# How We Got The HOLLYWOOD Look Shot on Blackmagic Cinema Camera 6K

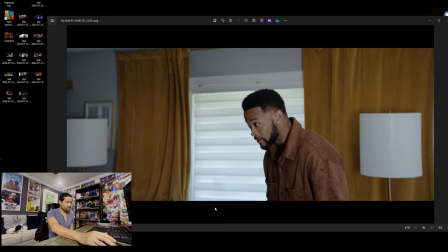[8:13]
And you're really trying to get that Sicario look or something, then essentially, instead of shooting on the right side, you're going to shoot on the left side. And you're going to bring the ISO down. You're going to make everything very dark. For me personally, I don't like films that are very dark, where it's like I have to really focus to see what's going on.
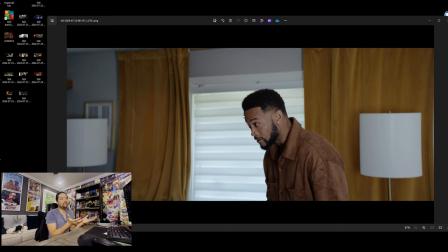[8:33]
I want to see what's going on, right? And if you're a filmmaker, you're an actor or director or anything like that, you're going to have your own distinct styles and things that you like. A lot of creatives like very dark and very moody because we associate that with more cinematic, right?
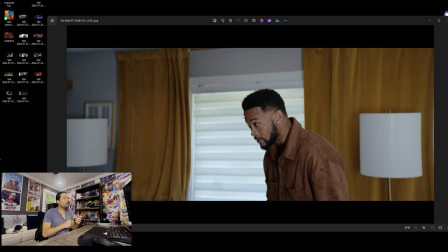[8:50]
More cinema. Whereas comedies that are very bright essentially are not cinema to us. It's like, oh, that's popcorn movies. That we can throw that away. But for me, what my goal with this film is to combine both of them, right?
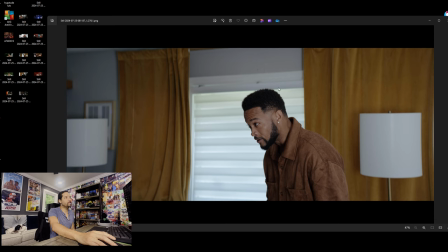[9:04]
So you have the cinema dramatic shadows, but then you have the bright color of comedy.
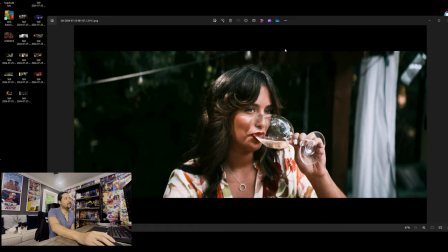[9:13]
So we'll go here. So in this shot, very pretty shot, very vibrant colors, very washed. You have the natural lighting with a little bounce on this right side, but majority of this is natural lighting. The greens are very dark, very, very dark, like rich collard greens.
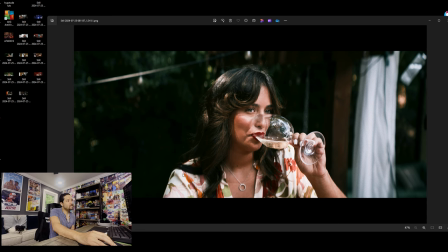[9:32]
And then you have the shadows here in the hair. You have the light source here on the right side, and it just gives a nice separation from the back with these, with this lighting source that kind of hits the back of her head. Very, very beautiful shot.
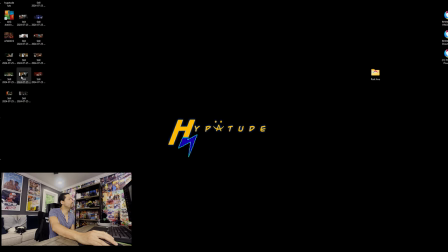[9:51]
This shot right here kind of goes back to the house, right?
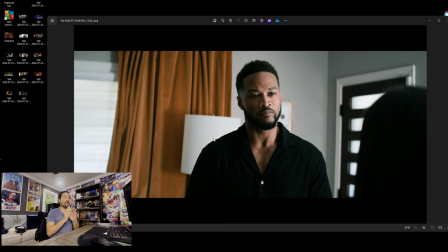[9:54]
We did a lot of scenes here. But as you can see, this was shot middle and a little bit to the left of the shadows. So you get more of the dramatic feel, but you still get that bright comedic color that I like, right?
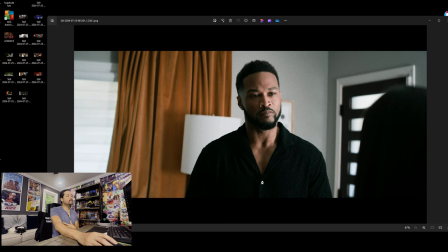[10:10]
So the lighting source is here on the right side. It's pushing James's face. And then we're shooting here on the left side while blocking out this window. And you can still see the detail here while you got that sparkle in his eye. And then you got all of this here.
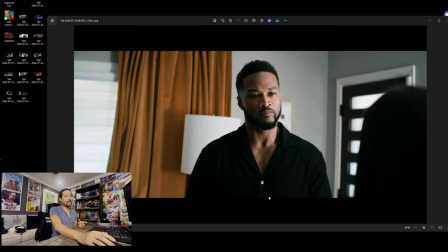[10:25]
So essentially within this scene, right, if I were to make up some jibber jabbish that, you know, a lot of us creatives tend to do within this film space, I would sit here and tell you, oh yes, in this scene, it's the duality of him wanting to stay in his marriage, but leave his marriage.
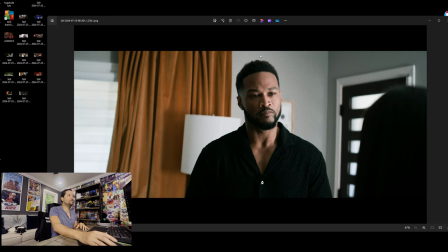[10:40]
And no, it's none of that. We have a light here. We're shooting on this side. Why? Because it looks good for the scene. And this scene is just a little more serious, but it's still a rom-com.
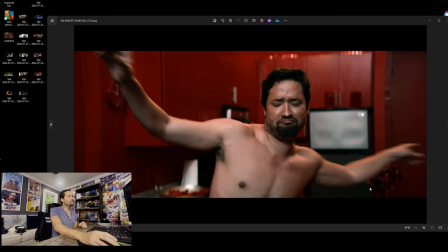[10:52]
This scene in the movie is just me doing some stuff. You can see the dark reds here, the white reds here, light reds here. You have a light source that's kind of right above on the upper left. It's kind of hidden here, but you get both. You get the brightness and you get the shadows. We don't got to stay on that too long.
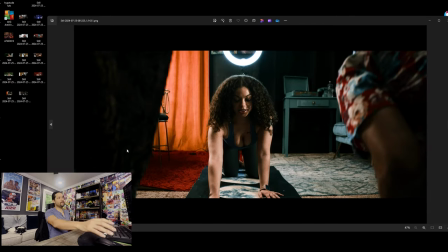[11:12]
All right, last thing I'll share. So this right here is a scene where they're doing yoga. You may be asking like, hey, why is there a, you know, hey, we can see the light. This is purposeful. In this room, this is the character's, like, you know, YouTube room, studio room, podcast room.
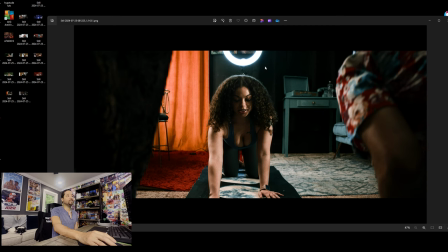[11:29]
You can see all the lights all the time in this room. But this room was designed to do that. You see this nice bright orange. There's a lighting source here on the left. You also have that ring light that's providing light for everyone. And then you can't see it right now, but there's a light source on the right that's reflecting on the butterflies on her arm, right?
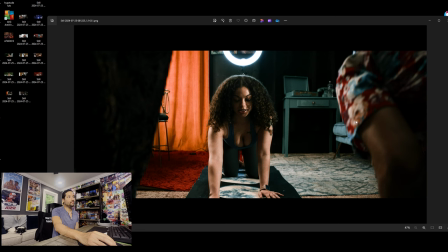[11:47]
So you have that very, very rich red here on my character's shirt. Then you have the nice skin tone here all the way around, red carpet. And then here you're on the left side, you're getting the shadows in front of the bright light in the back.
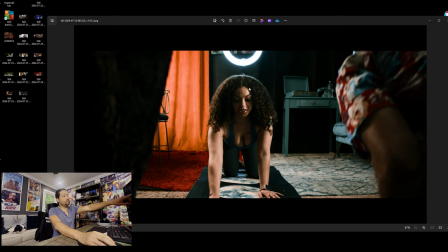[12:02]
So this gives you a very three-dimensional, especially with the ring light on the back, kind of separating her hair from the background. This gives you a very three-dimensional, rich color film experience. Now, I kind of just want to talk to you guys.